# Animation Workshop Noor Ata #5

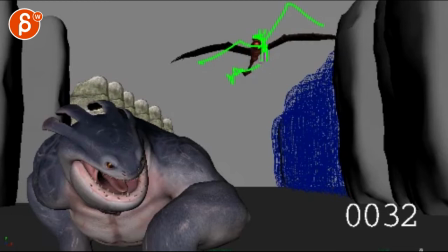(4:11)
You know, imagine it's something where, you know, it's a horrible drawing, but you don't have this, but you have that. There's a bigger turn on the head and on the tail.
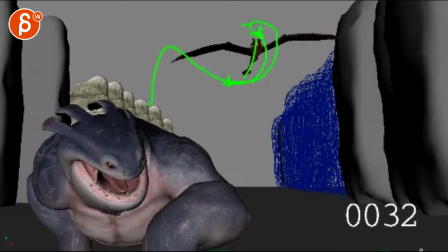(4:26)
So you got your, you know, shoot. It's a bit wavier.
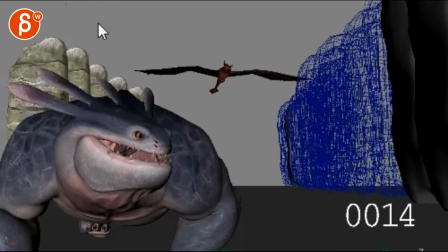(4:34)
This feels a bit straight. You know what I mean? Like, this is kind of a straight line over there.
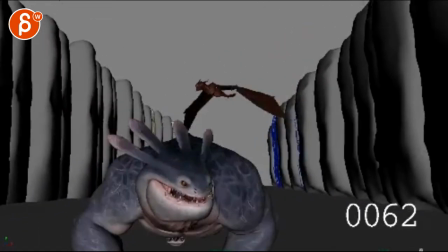(4:41)
And then turns, kind of stops. So just punch it up a bit. But it's definitely headed in the right direction.
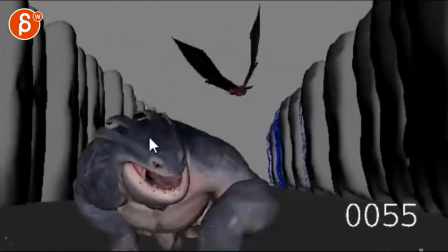(4:49)
It's getting better and better. I'm just being a picky turd. And it's basically, if I would look at this at work, and this was for a movie,
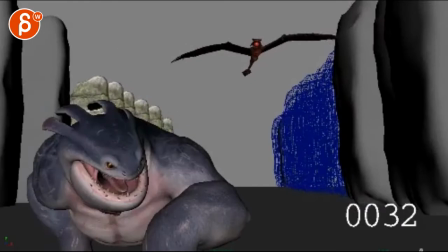(4:57)
you know, whatever fantasy movie would be, you want to really punch up those moments.
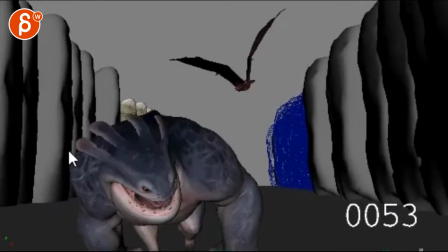(5:02)
And that's what I would say you know, I understand that's a pain in the ass and some things, it's a lot of work or a lot of frame by frame, or you don't have time to do it. Totally understand. So you can absolutely pick and choose. Just let me know in the email what you did and what you don't want to hear in terms of feedback.
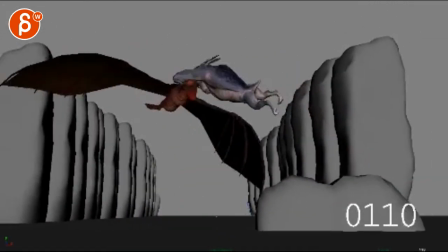(5:18)
But this would be work type of feedback. And then Dozer, you are 45.
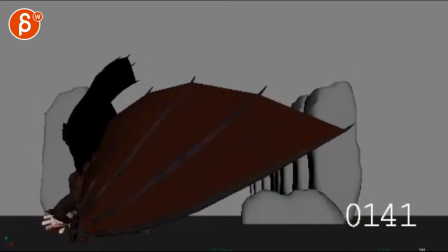(5:26)
So basically once your hits.
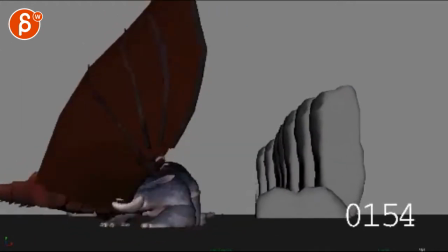(5:31)
Interesting. That's a tricky one. You're doing all the right things.
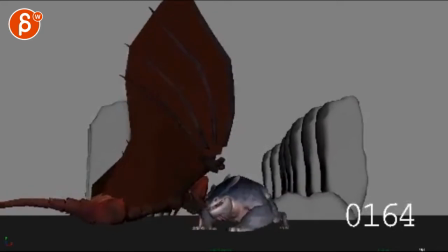(5:38)
The problem is that right now, it looks like he just slides sideways.
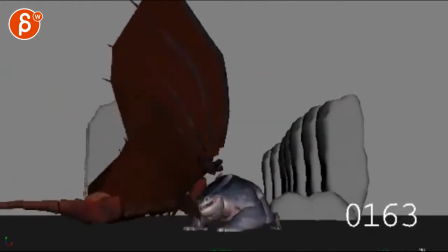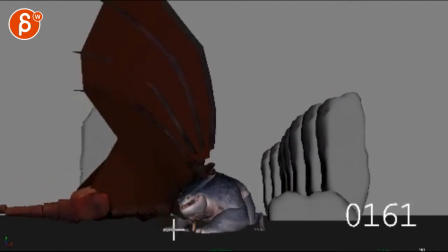(5:58)
I think the things that would help you, you know, maybe go a bit higher. It's a bit more like that. So that by the time you slide, you will see a bigger difference in height. You have it now, but if you push the beginning, that could work. That's great.
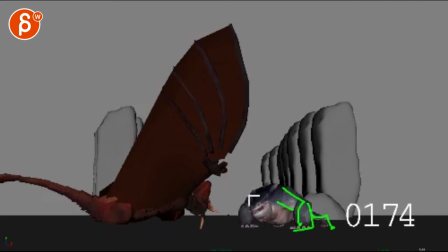(6:22)
That's great. I'm not sure if you can push it out further, but then all I would do is bring out that, but then that way. So if there's possibly a bit more of a negative space for the lower part of the face, and then rotate that wrist out.
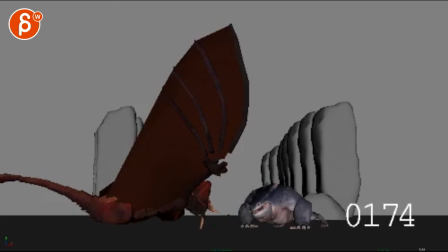(6:39)
Basically, what are you doing at the very end here? Wait, drawing tool.
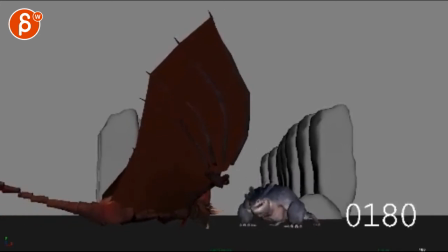(6:45)
See how you're starting to rotate the wrist? Do that starting.
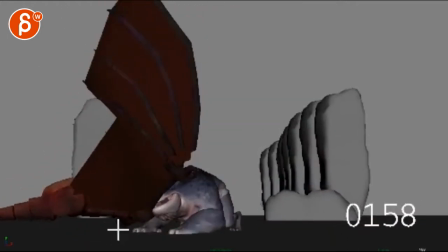(6:49)
Basically, you can get into this with the wrist turned this way, like at the end of your move. It's more of a stubby thing.
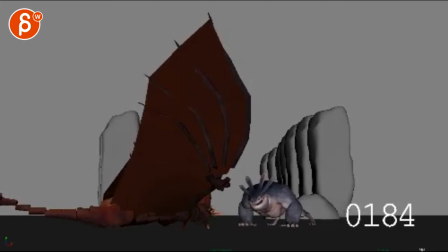(6:58)
And then by the time you're here, you actually do this, but then you have your hand out here, thumb here, but fingers out here. You know? Gives a stronger silhouette. A bit lower here.
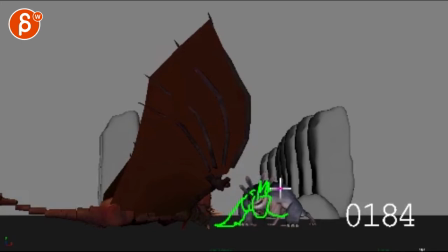(7:12)
Even you could lower the head to break up the silhouette, basically. Right? So you have those thingies really breaking and that low part of the head breaking. Otherwise, you end up with just trace this, you know. This is just a big blob.
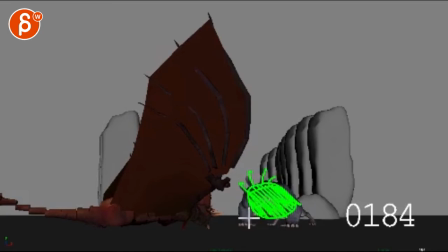(7:32)
I don't know where the head is. I can see this. This is cool. And that's cool. But I think if you lower the head and you break it, and you take that arm over, it gives us a better silhouette.
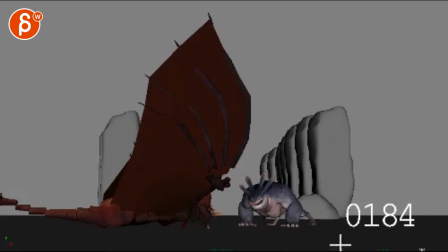(7:45)
Not that my drawing helps, but I hope that makes sense. Now, the other thing that I would do for next time is
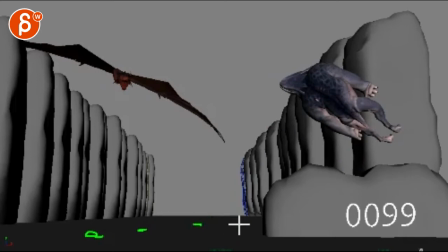(7:56)
arbitrarily add little stone boulders things, not that big, like tiny things, but irregular
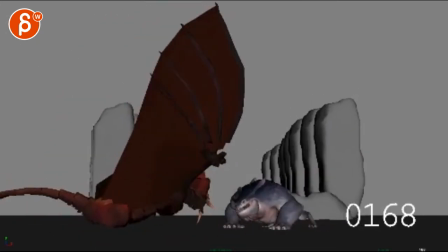(8:05)
all the way, and especially through here, so we can see what's going on. You know, if those things still go away from us, showing that we're, the camera is still moving backwards, and it'll give us a better sense of what this guy is doing.
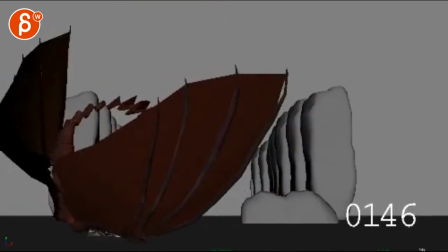(8:22)
The other thing is he also stops too quickly. Whoop.
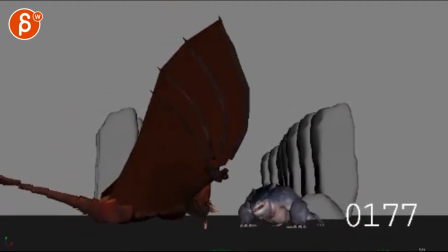(8:26)
Right, it has to be more of a, right, so if it does in real time,
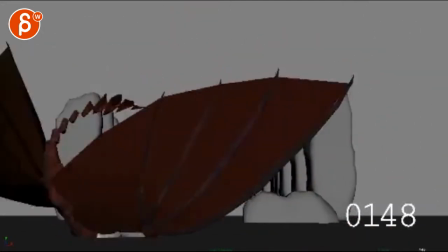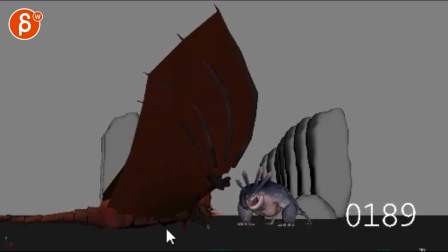(8:37)
$189, I would stop. And that curve really has to be. Right now, it feels like you're doing this a bit.
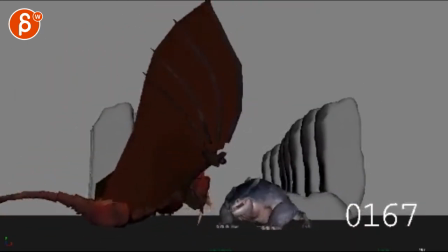(8:50)
And then also, if you look at the head rotation, the head is always the same.
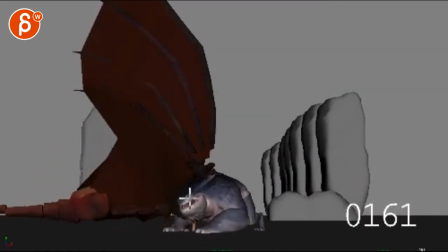(8:54)
So it could start off messier where, you know, if that's your jawline, right, half open, it's actually like this. The head is maybe up a bit, so that by the time
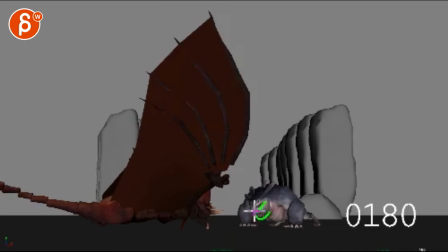(9:09)
you're, you know, at the end, you can almost go, if you go, you know, like I said, a bit lower, maybe tilt down the head a bit more, that will bring up these guys more, just so that the head does a little bit of a rotation down,
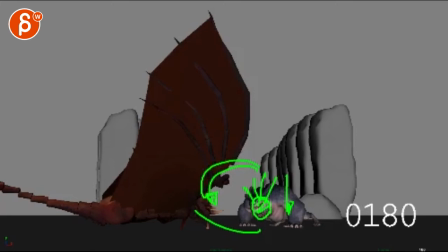(9:23)
translate down and then rotate over like that to give it, again, a visual change. Basically, you want to get away from things as you move forward, where you look at the head,
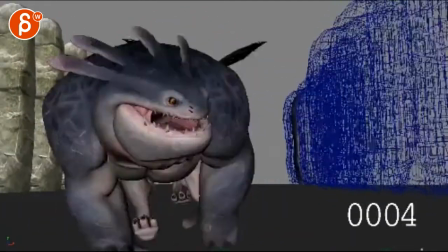(9:31)
it's basically the same, just like the dragon, the body and head shape here is basically the same,
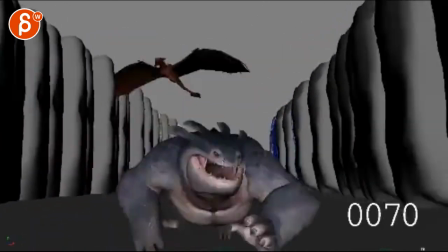(9:37)
looks like a 2D card. You want to give that as much visual contrast as possible.
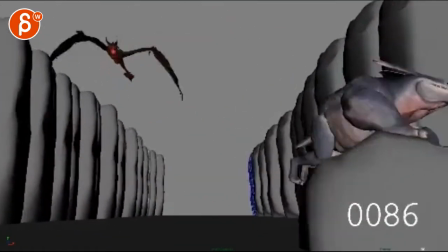(9:45)
Alrighty.
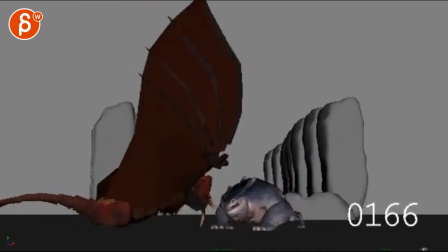(9:50)
And I think what I'm seeing what's also contributing to your weird slides perspective change is you translate your camera to the side from here to here.
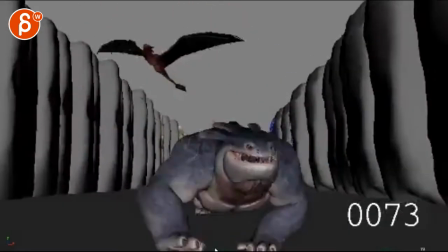(10:01)
I would not do that.
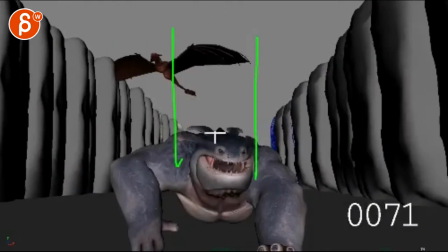(10:03)
basically your Canyon and your camera, all you do is translate back. If you ever need to reframe, you rotate. Just do a rotation.
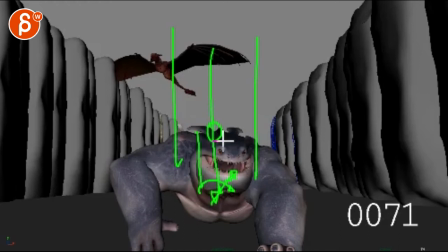(10:17)
But don't do any translates, because if this was, this would be either a car or it would be tracks and someone would be pushing this. You can't just have tracks laid out that suddenly do this. The car might do a swerve, but then the dynamics would be totally different of the camera.
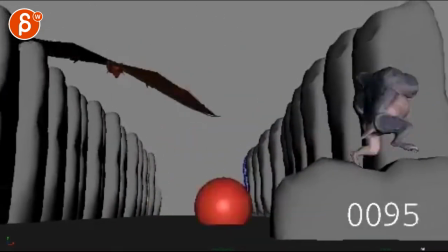(10:33)
So I will keep it translate-y and just rotate to reframe here. And if you need to reframe here, and at the very end, you can add,
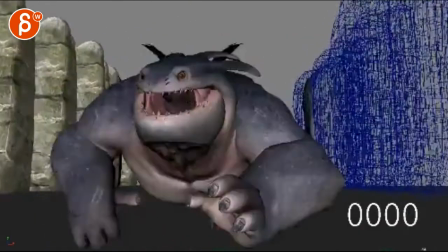(10:41)
I can show you the little handheld thing for the camera to give this, all of this, bit more of a live action feel.
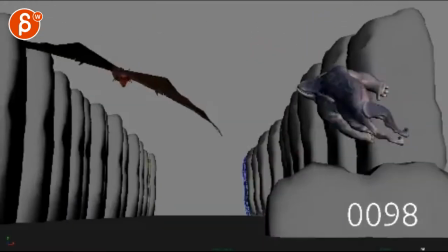(10:47)
But I would just do this at the end because it's going to look 20% better. That's not true.
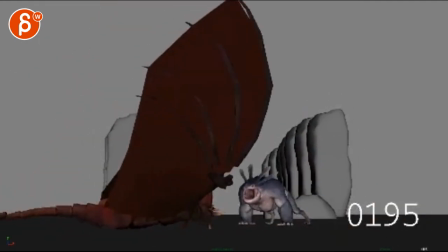(10:52)
It's going to feel 20% better. It's going to look better. But the feeling is going to be more of realism.
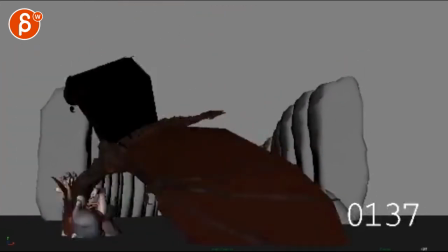(11:00)
Boom, with a bit of a camera shake here. A bit earlier. So this is a bit late and a bit too high frequency.
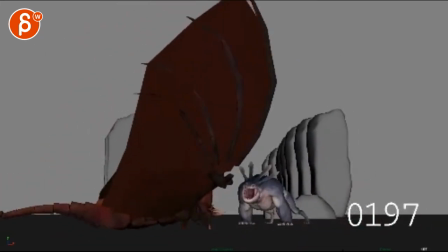(11:08)
Too short. So translate only. Just rotate in Y and what is it, X. So just sideways and up and down.
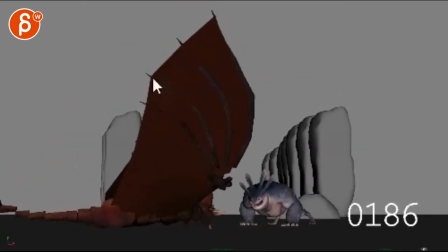(11:19)
Don't do any Z, like you don't want your horizon to suddenly be like this.
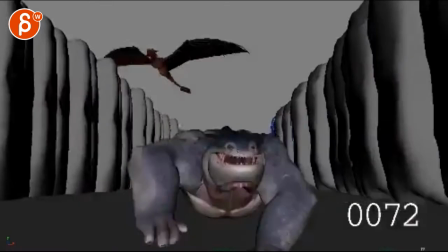(11:25)
And concentrate on the animation, and then I will help you at the very end with the camera as a little bonus. Alrighty, it's very cool. Thank you. Alright, there's an email. You can sign up, you can start whenever you want, you can submit whenever you want, you get 16 submissions. Either way, a like and subscribe would be awesome. Alright, thank you.